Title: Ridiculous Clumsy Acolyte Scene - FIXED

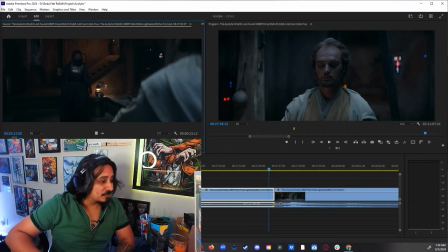7:34 so yeah if a punch didn't work maybe a shit ton of punches are going to work and that's the problem with this goddamn show so what can we gather as the audience already with this is that she is just maybe a little
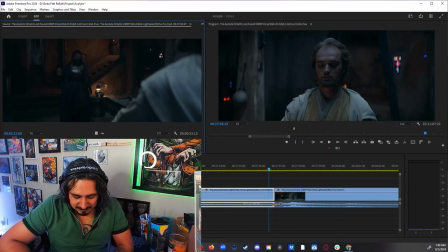7:50 clumsy like maybe incompetent and maybe not that smart because a trained assassin would be like oh there's a force field maybe a brute force is not going to do it maybe i need to try a different way so she said one punch
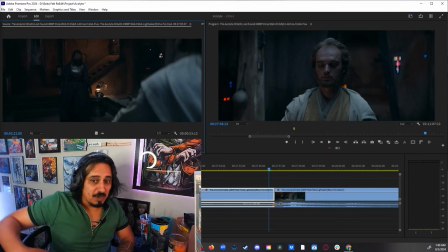8:06 okay maybe a shit ton of punches no a kick no what does she do now
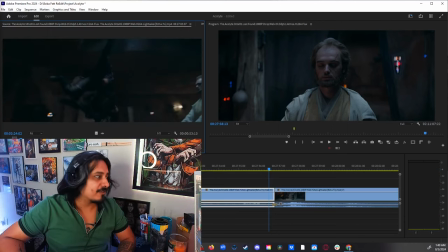8:11 maybe a kick from above and
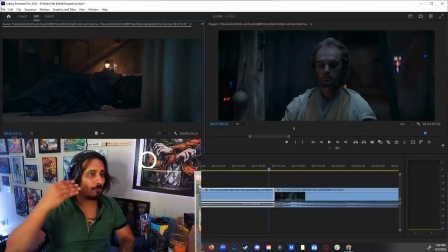8:16 then we see our supposedly intimidating assassin just fall to the ground for trying a silly ass flying kick it just doesn't help the character
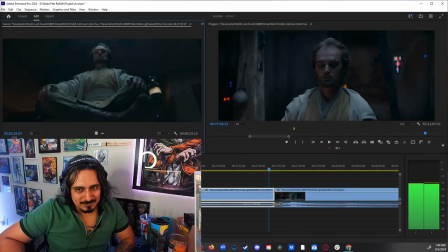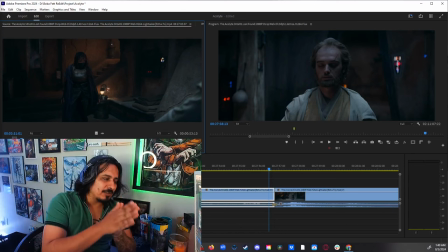8:35 you need in order to remember in order to to make the audience kind of like root for your characters you need to have them defined you need to have defining traits to the
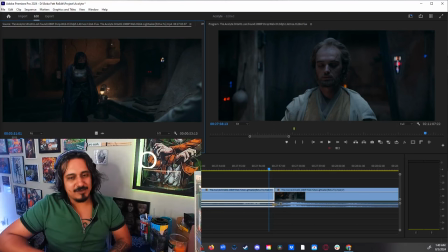8:46 characters and right here we have the trait of uh doubt and fear and stupidness instead of having um more of a sense of
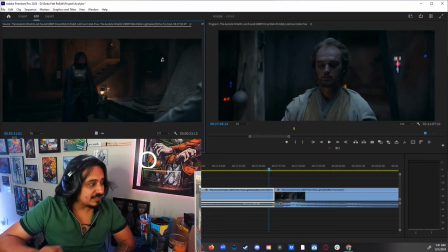8:59 danger and precision like if she's killing jedi she needs to be precise and smart right here she doesn't look smart then she goes and grabs the knives
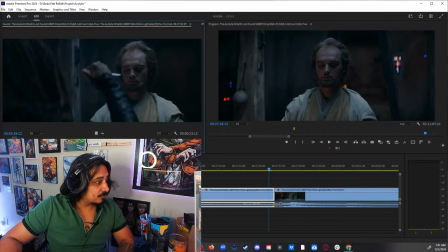9:19 and the knives don't work either all right
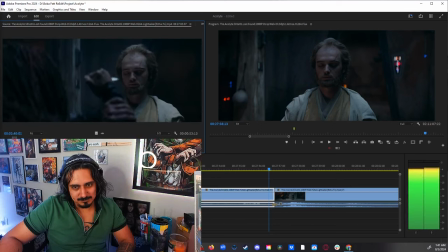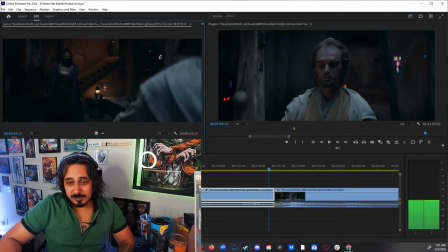9:30 so yep the knives don't work and
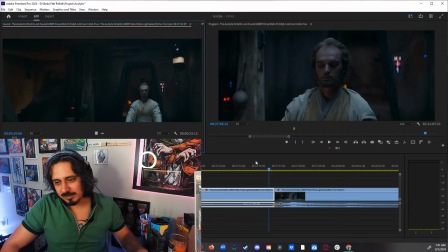9:35 someone is coming and then she goes all right so what happens in my edit it's a very simple edit
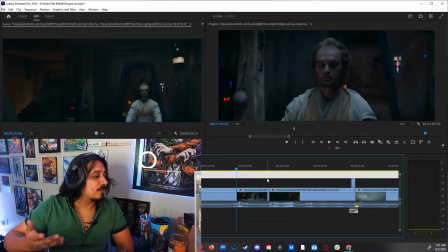9:43 like legitimately it's such a simple edit and that's why i wanted to to show it to you because it's very subtle i wanted again this character to
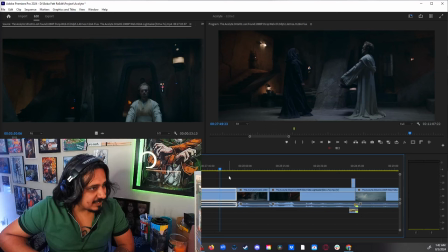9:56 be intimidating to be more precise and to be more decisive so i just decided to cut when she goes into the mega mind pose when she does her little speech of attack me with all your strength
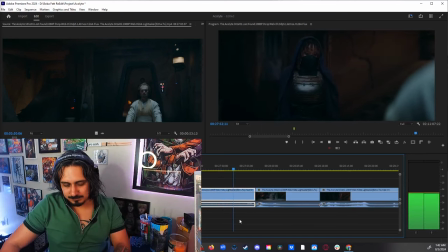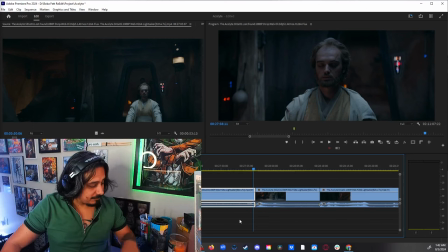10:14 master torben she says the name master torben we need to understand that she knows who this person is because it's going to be important later on so she does set the name she does say say the name but what happens after
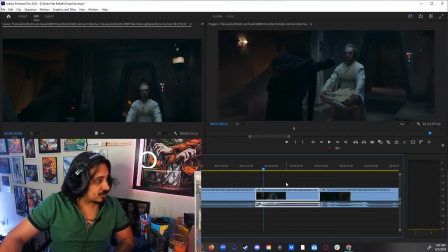10:30 she just goes for the for the for the strike like why would she wait for him to attack she's a sith like she should be like you know on top of this thing like
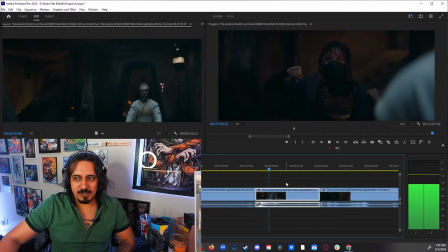10:45 not giving any sort of opportunity but this is what happens like she notices okay my punch didn't
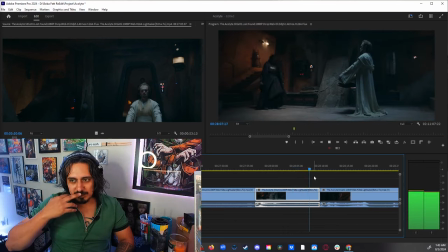10:53 work well let me try a different method the knives
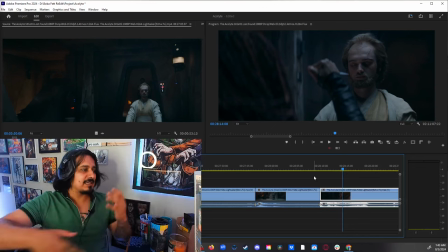11:05 so instead of just having this silly ass dance routine just trying to like you know brute force and anything she just like goes for it she's more decisive she's she's on it she decides like hey i came
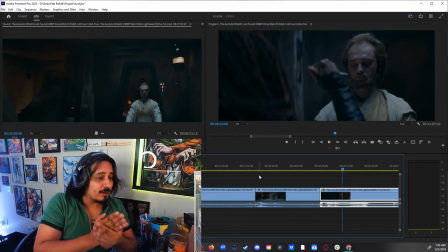11:19 here for a reason and i'm going to do that reason so fuck it let's just go for it you know and that's where we go
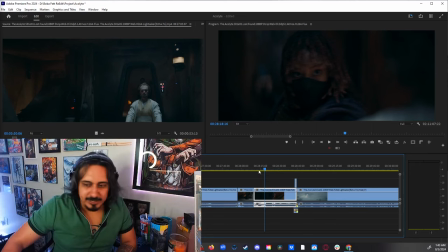11:30 like i said simple edit it's a very simple edit
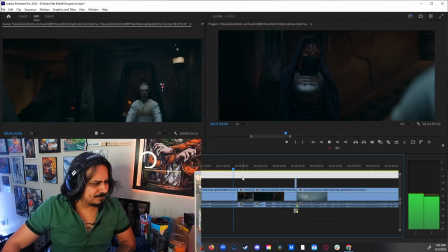11:34 super simple master torben